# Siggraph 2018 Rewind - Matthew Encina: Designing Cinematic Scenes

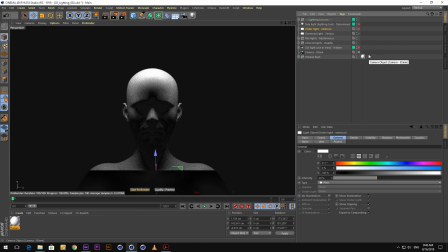(15:24)
And she has these, what we call like raccoon eyes, because the brow is casting a very deep shadow, and it's masking some of the details on her face. So now we can't see her eyes. So she feels a little bit more mean. We don't know what her intentions are because we can't read her eyes.
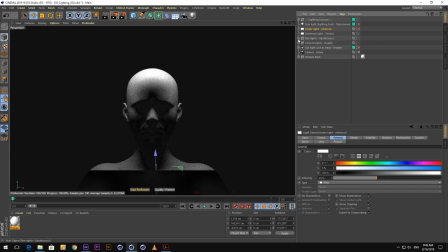(15:39)
So lighting drastically changes that. Next, what if we want to make her more mysterious?
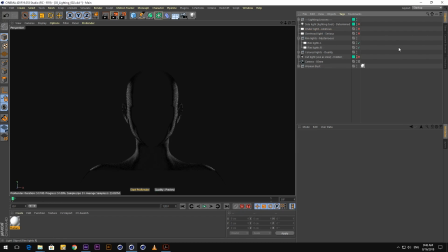(15:46)
What if I want to hide more details? Well, I could rim light her. So now it's just about this silhouette. It's just about this figure that's standing in front of us, but we have no sense of what her identity is,
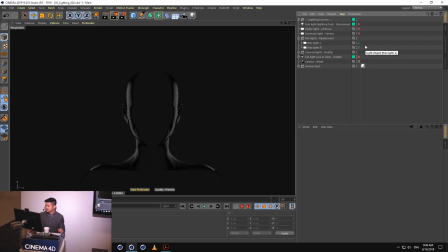(15:57)
who she is, and now she's very, very dark and mysterious. So all of these examples so far have just been using black and white lighting. What if we play with some color? Color is a fun way to code your scene.
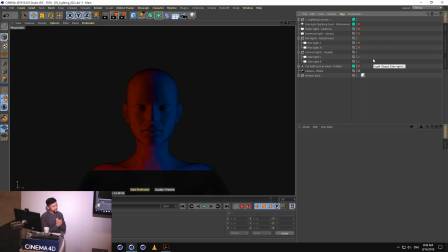(16:13)
And this was inspired by the end of Star Wars: The Force Awakens. There was that scene where Ben Solo and Han Solo are facing off, and you don't know what side Ben is on. Is he going to go to the light side or the dark side? And they had this blue lighting and this red lighting that was casted on his face.
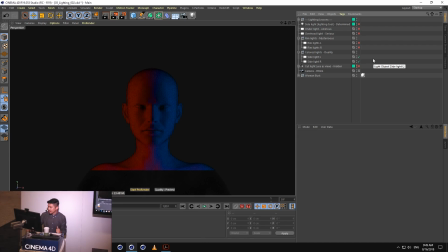(16:31)
Brilliantly done. And after a discussion, after like 5 minutes of talking back and forth, we noticed that the blue light goes off, and then all of a sudden he becomes the evil Ben Solo, and he kills his father.
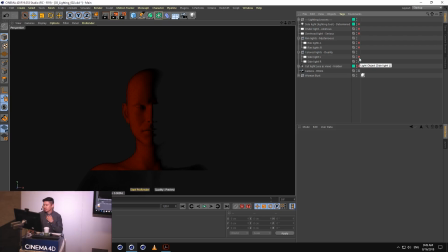(16:44)
Sorry if I spoiled that for anyone, but it's too bad because you should have seen the movie by now. But so you could play with duality. You can start playing with coding the characters and the scenes just by adding some color.
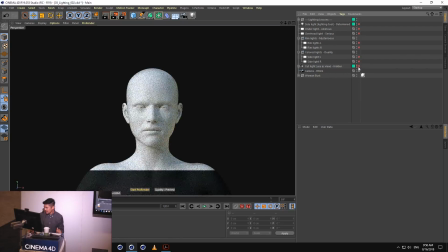(16:57)
So that's very powerful. And then lastly here, we can play with other details.
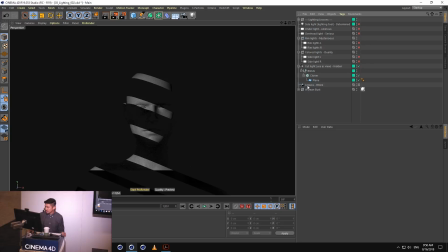(17:06)
We can hide more details. We can cut the light in interesting ways.
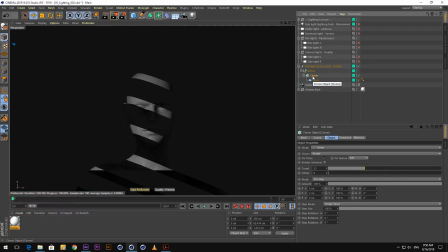(17:10)
I built this after the idea, like where sometimes they do this in spy films, where one of the characters gets home, and then through the darkness, you see the headlamps of a car drive by, and then the lights flash through the blinds, and then you see a figure appear out of there. So this could just be a way that we use to reveal a character.
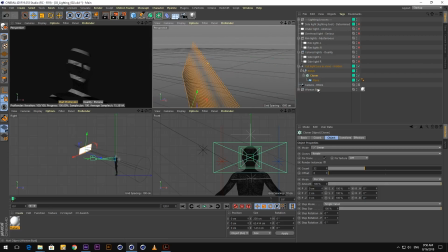(17:28)
So I built this little set of blinds here, just with a little cloner object. So I have a plane, and then a cloner that's repeating it, which is just cutting the light. And I have this spotlight that is shining through it right at our character. And for those of you guys who are using Cinema 4D, there's some really cool tools that you could use to light your characters. So one of them is the lighting tool. So this is something that Matthias had taught me I had never known.
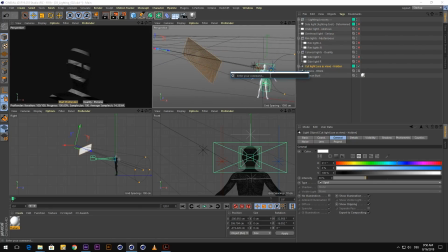(17:56)
So if I push Shift-C, I could pull up any of the commands and just search for them. So I'm going to do lighting tool.
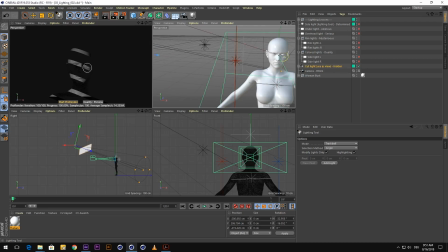(18:04)
So if I have my lighting tool and I go to my character, I could say, you know what, I want the lighting to hit her in the front, or maybe over here on her left side, or maybe on her chest. So what it's doing is it's just redirecting my light, reorienting my light based off of where I want it to hit.
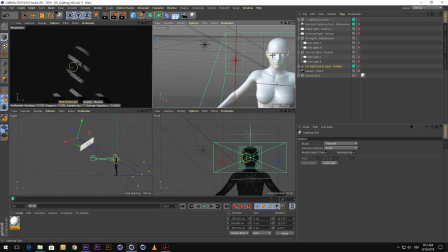(18:24)
This is very, very powerful in terms of trying to direct the lighting and where you want the lighting to hit exactly. My second favorite trick, or my favorite second tool, actually is using the light as a camera. So if you go to camera, and then you go to set active object as camera,
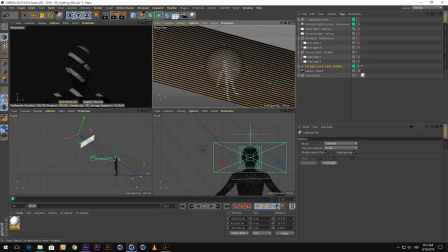(18:42)
now I am looking directly through the light as if it were a camera. I'm just going to turn off my blinds here real quick.
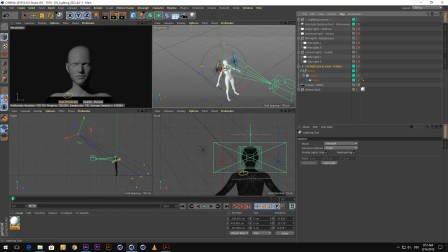(18:50)
So now, this is acting like a camera. Let me switch to my selection tool. So if I move this, you can see that the light is also moving. So I'm just looking through the lens of the light. And this is a really fun way to light. This is actually my favorite way to light because I could direct where exactly the light is hitting.
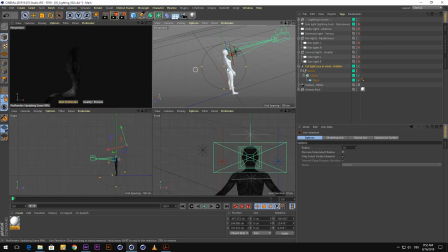(19:07)
So if I want it more rim lit, it's there. If I want it to peel around to the front or do side lighting, I can do that. And I can just move it just like any other camera, so I could get really close and light this character. So these are both very powerful tools in terms of lighting. That was the lighting tool, and then using the light as a camera.
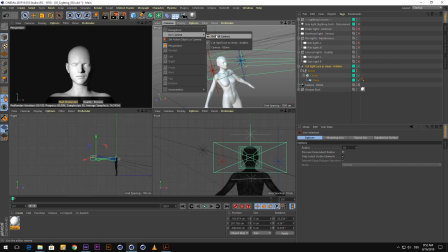(19:26)
Just make sure that when you're done with this, you turn off, you get out of that and just go back to default camera so that you don't break your lighting later. So that's lighting in a nutshell. So let me go back. So my next rule, this is my golden rule.
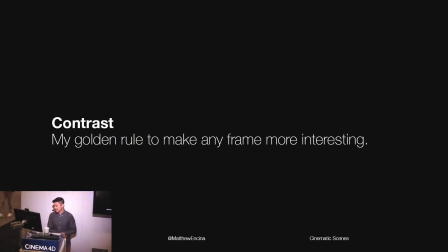(19:43)
If you guys could only walk away with one thing today, it is this: contrast. Contrast is the easiest way to make any frame more interesting. And when I talk about contrast, I'm not just talking about values. I'm talking about everything. I'm talking about the shapes, the values, the sizes, the colors, everything.
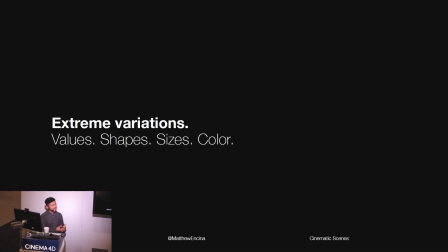(20:01)
And if you use extreme contrast in your frames, it's an easy way to make things look more interesting, a little bit more dynamic. So I have an example for you guys here. Let me pull that up.
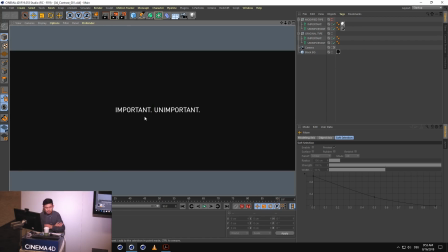(20:15)
So right now we have this scene. Important and unimportant. The hierarchy is not clear. It's a very boring frame. And there's no difference between these two characters, unimportant and important.
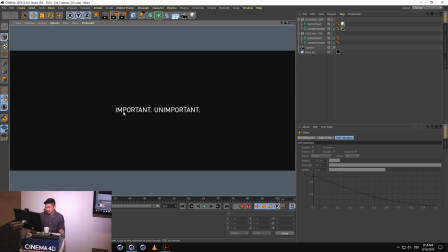(20:28)
But if I push the contrast, and what I want to do is make important stand out and unimportant recede back, I'm just going to play with their scale. So this is where we're starting. And here's a little tweak. Very simple tweak. All I did was push the contrast extremely.
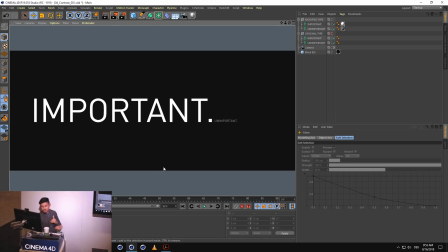(20:45)
So now important is standing out, unimportant is receding back, and I have a much more dynamic frame. And I did this with type for a reason, because I feel like a lot of 3D artists or any artist who doesn't feel like they have that rigorous typography training, they get scared of typography. But my little trick to that is if you look at type just as you would a character, as any other object, it's really not that daunting. If you treat it the same way, you could frame typography the same way that you would any character or object. So contrast. Make sure you guys are pumping the contrast on the shape, the values, the sizes. This makes your frames more dynamic instantly.
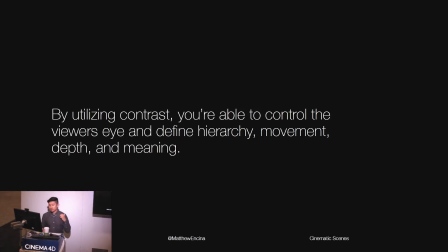(21:28)
And just by utilizing contrast, you're able to control the viewer's eye and define the hierarchy, the movement, the depth, and sometimes give it meaning, like we saw there, important and unimportant. So those were all the basics. Those are all very fundamental things, but I thought it was important to share and break those things down one by one. Now we're going to do a little exercise,
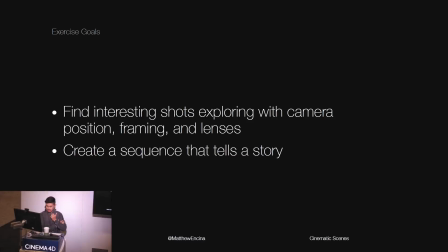(21:48)
and I think this part's going to be fun. Now we're going to look at a scene and find some interesting shots, just exploring with the camera, the position, the framing of that, and play with some lenses. And my goal for this is that we're going to create a sequence together today that tells a story. So I have two setups. The first story we want to tell is a Western shootout.
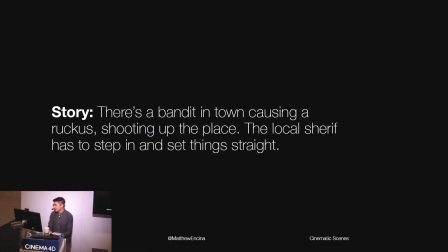(22:09)
And here's the log line. There's a bandit in town causing a ruckus, shooting up the place. And the local sheriff has to step in and set things straight. So that's our story, and we're going to start creating some frames around that.
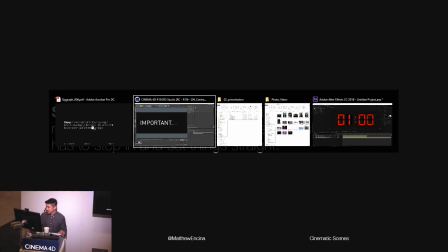(22:22)
So I'm going to jump back into Cinema 4D.
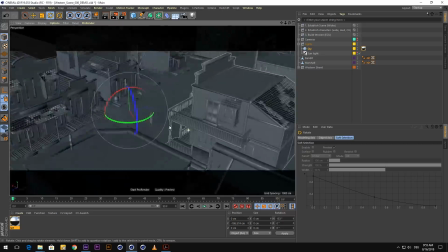(22:28)
And I have this Western set. This is something that I just downloaded from Daz 3D.
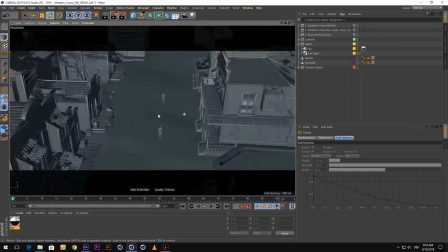(22:34)
It was very inexpensive. Maybe I spent like 30 or 40 bucks altogether. Super inexpensive.
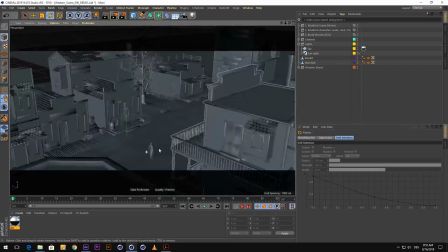(22:38)
It's this cool little Western set. So we have a nice town. And then I have my two characters here.
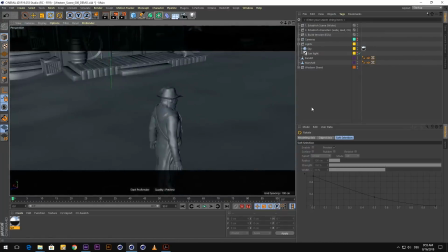(22:43)
I have this bandit. He's all laced up with bullets. And then I have my sheriff over here.
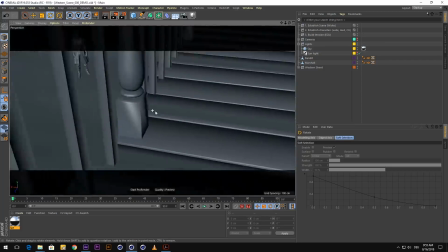(22:50)
So what I want to do is I'm just going to start playing with cameras and start framing this shot so you guys can see how I would do it. Before I do that, I just want to set the mood a little bit. I want to make sure it feels like sunset and that the sun is just about to come down on these two guys.
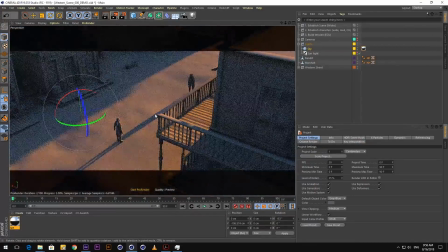(23:08)
You can see in real time what this render is going to potentially look like. It's a low sample, so that's why it's a little noisy.
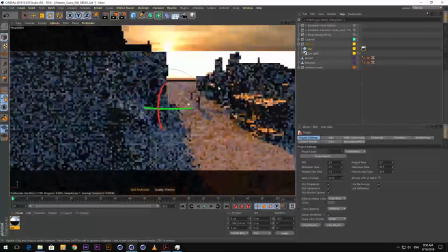(23:14)
The way I created this, I just have a sky, a big HDRI that I downloaded online.
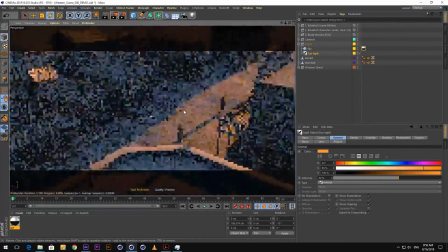(23:19)
And then I have this infinite light, the sun that is pointing down, casting these nice long shadows. So again, my goal here is to figure out and start just building some shots. So you know what? Let's start with some nice, wide, establishing shots.